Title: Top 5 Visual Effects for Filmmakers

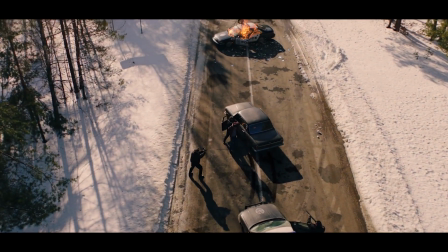0:00 What's up guys, it's Brad from Light Architect here. If you watch this channel, you know that we create a variety of tutorials for both 2D and 3D live action visual effects.
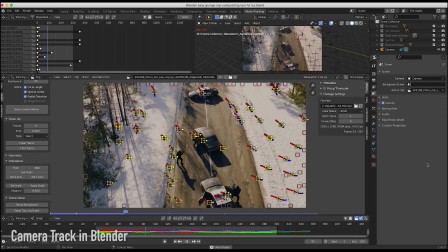0:08 These techniques can be valuable for both filmmakers and visual effects artists as they can demonstrate
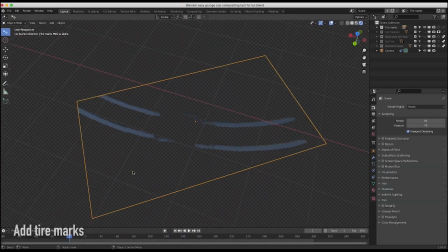0:12 how you can enhance and often completely recreate your shot in the post-production process. That said, one of the trickiest aspects of learning visual effects is trying to figure out what techniques to learn first in order to get started. There are countless tutorials out there and sometimes it's nice to have a little clarity on where to start. In this video,
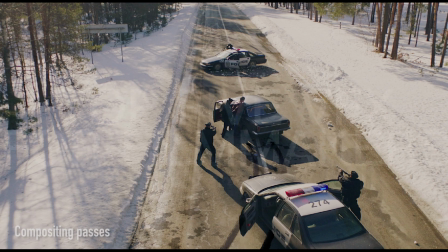0:29 I'm going to go through the top 5 visual effects techniques that I recommend learning as a filmmaker to
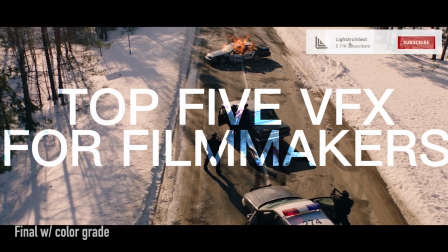0:33 increase both the production value of your projects as well as give you more freedom in your story on a budget.
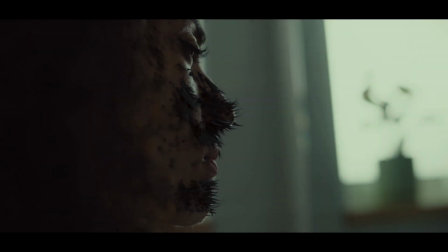0:39 These techniques are not as advanced as some I've discussed in the past, but are generally easier to learn and can add an extra touch to your film visually depending on the scenes you are trying to create.
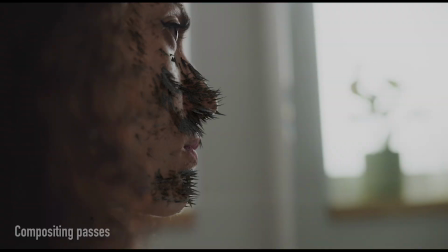0:47 Now, granted, a lot of time the most important aspect of a project is the story itself, but whether you are making a dramatic film or one with heavy action scenes,
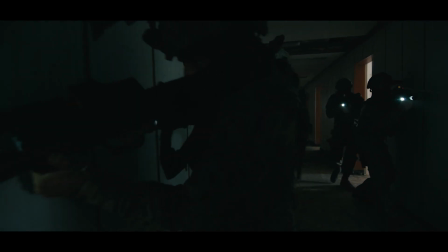0:55 these tips should give you some ideas of what you can learn fairly quickly to enhance your projects on a budget.
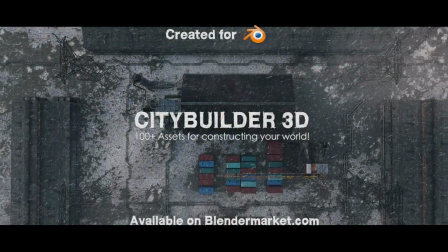1:00 This video is brought to you by CityBuilder3D, the ultimate city building asset add-on for Blender,
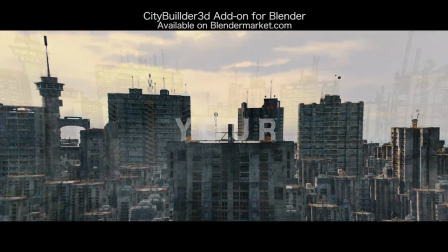1:05 available on BlenderMarket.com this month for 25% off using the discount code November25.
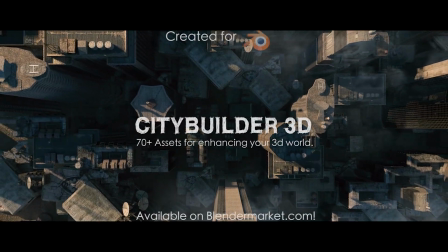1:10 Anyways, guys, let's get started. The first visual effect on this list is color correction.
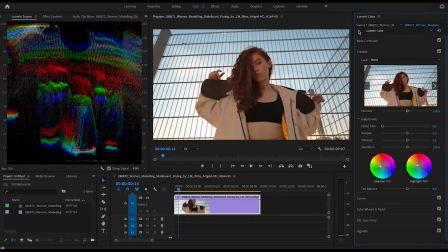1:14 Now, color correction is often overlooked as a visual effect because a lot of us find it easy enough to just throw a basic LUT on our footage and call it a day.
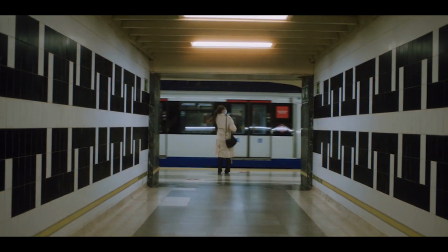1:21 However, more advanced color correction has the possibility to drastically change the look and feel of your shot.
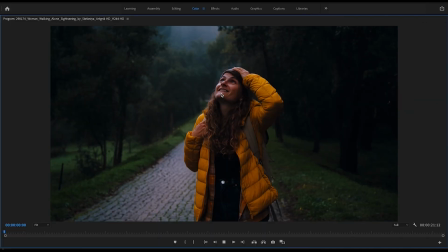1:27 In addition to adding a basic LUT or simply using the color wheels and curves to increase contrast and create color separation,
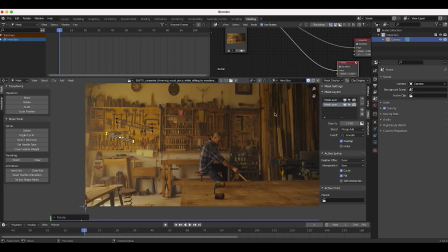1:33 you can also create masks and power windows to create layers of light and dark in your shot.
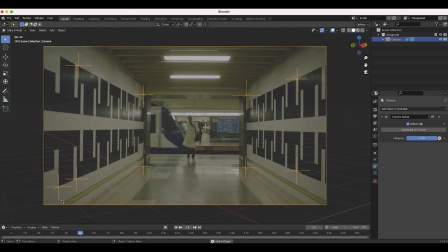1:37 In fact, if your shot is moving, you can even 3D track your footage and track on your masks effectively as well.
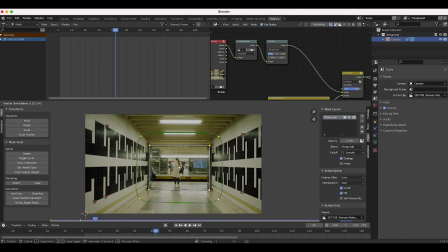1:42 In cinematography, a lot of the time we use hard powerful lights to create wall treatment in the background to create separation.
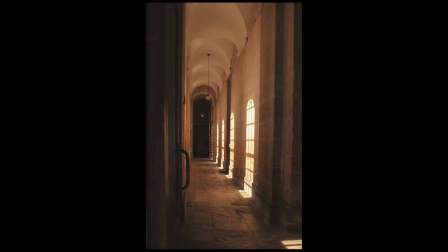1:49 Sometimes on a budget, however, this isn't possible due to time or money constraints.
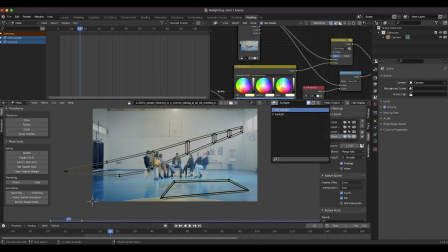1:52 In post-production, simple masks can be used to create both hard hits of light on different parts of your footage, as well as create more contrast through simple power windows of certain areas.
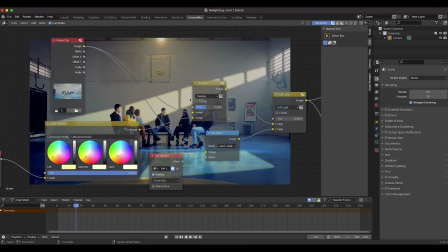2:02 This can create a much better result or mood for your shot, depending on the look you are going for, and hence increase your production value.
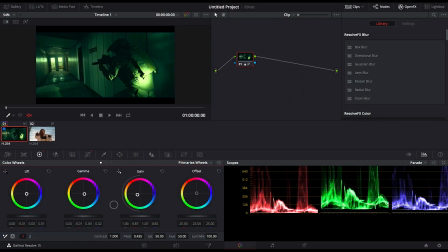2:08 Most of the time, professional colorists will use the industry-standard software DaVinci Resolve for this process. However, you can use a variety of editing and visual effects software, such as Adobe Premiere, Final Cut Pro, Blender, Nuke, After Effects, and more.
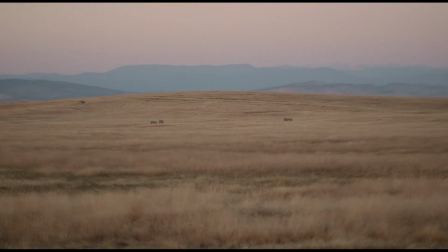2:20 Now, in filmmaking, what's often as important as what's in your shot is what's not in your shot. For that reason, the second visual effect on this list is tracking and removal.
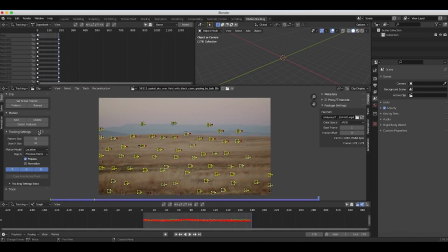2:28 This technique is valuable because oftentimes the locations where you are shooting don't look as you have planned.
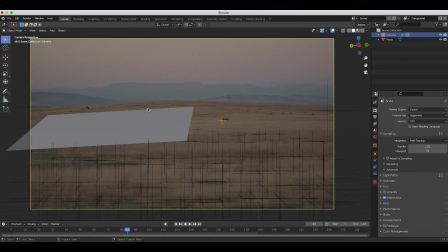2:33 Perhaps a moving truck parked in the background doesn't fit your story, or some unruly cows in the background of your shot are distracting.
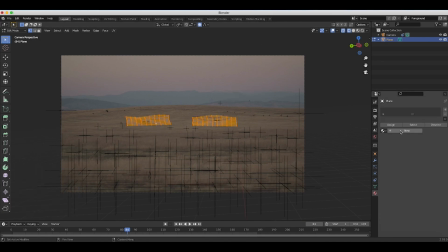2:39 By learning how to remove these background objects in using a simple clean plate, you don't have to worry about them nearly as much.
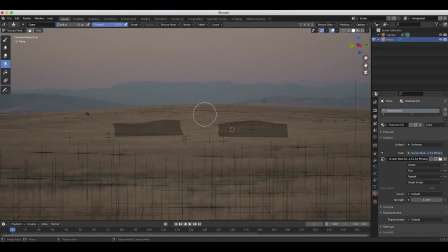2:45 The simplest form of this technique is just like using the clone stamp tool in Photoshop, but using tracking data so that as your camera pans around, the object you are trying to remove stays hidden.
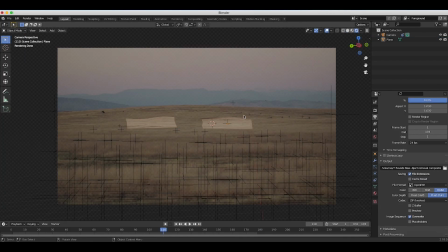2:54 You can do this effect in DaVinci, Blender, Nuke, After Effects, and pretty much any other visual effects compositing software.
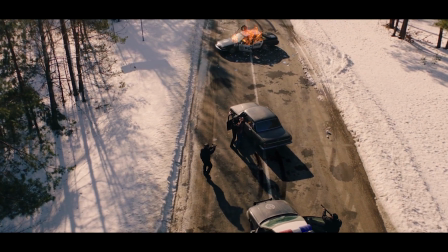3:00 The third visual effects technique on this list is stock footage compositing.
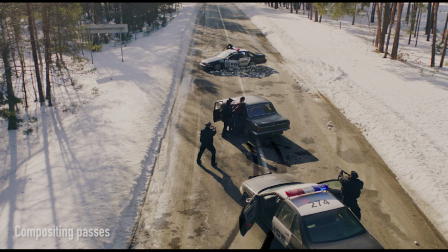3:03 Compositing stock footage is one of the first visual effects techniques I learned personally as a filmmaker, and I took my visual effects to a new level just by learning how to overlay various elements.
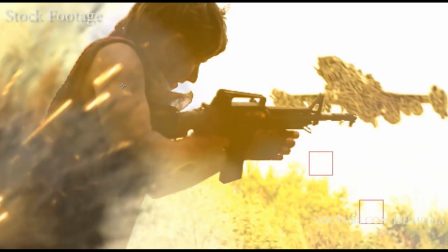3:13 With stock footage compositing, you can add muzzle flashes to firefights, overlay dust and blood hits, add fire,
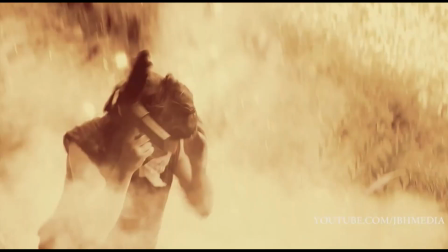3:18 atmospheres, and even composite explosions when using a variety of elements overlaid and composited with each other.
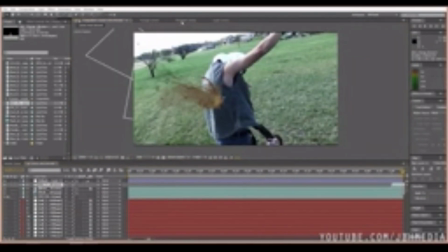3:23 The true limitations of compositing stock footage lie within your ability to blend the stock elements that you have together through color correction and matching the general perspective of the elements.
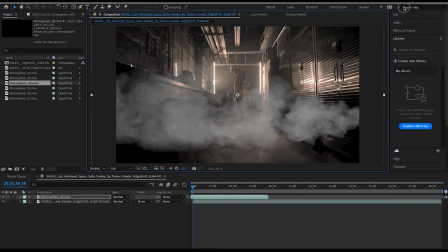3:32 Stock footage compositing applies a lot to action scenes, but with various elements you can enhance the drama in other genres as well.
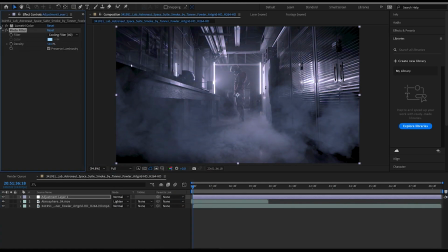3:39 For example, if you need a certain scene to feel colder you could perhaps overlay some simple atmospheric elements and bring in a
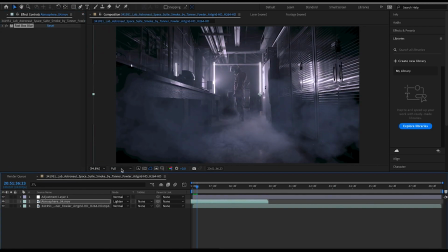3:45 colder color temperature through color correction and you're already creating a more immersive environment for the viewer.
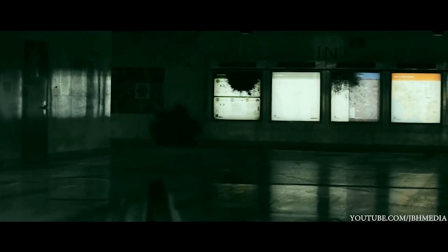3:50 Stock footage compositing covers a large variety of individual effects,
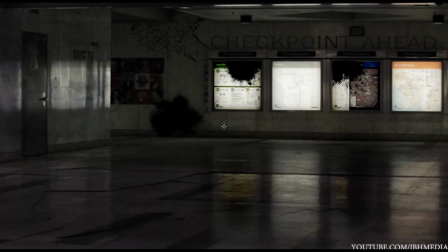3:53 but the simplest form of this can be applied in all visual effects and most editing software when using the elements in subtle ways.
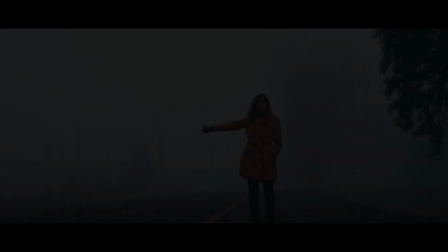4:00 The fourth visual effect technique on this list is the utilization of simple particle systems.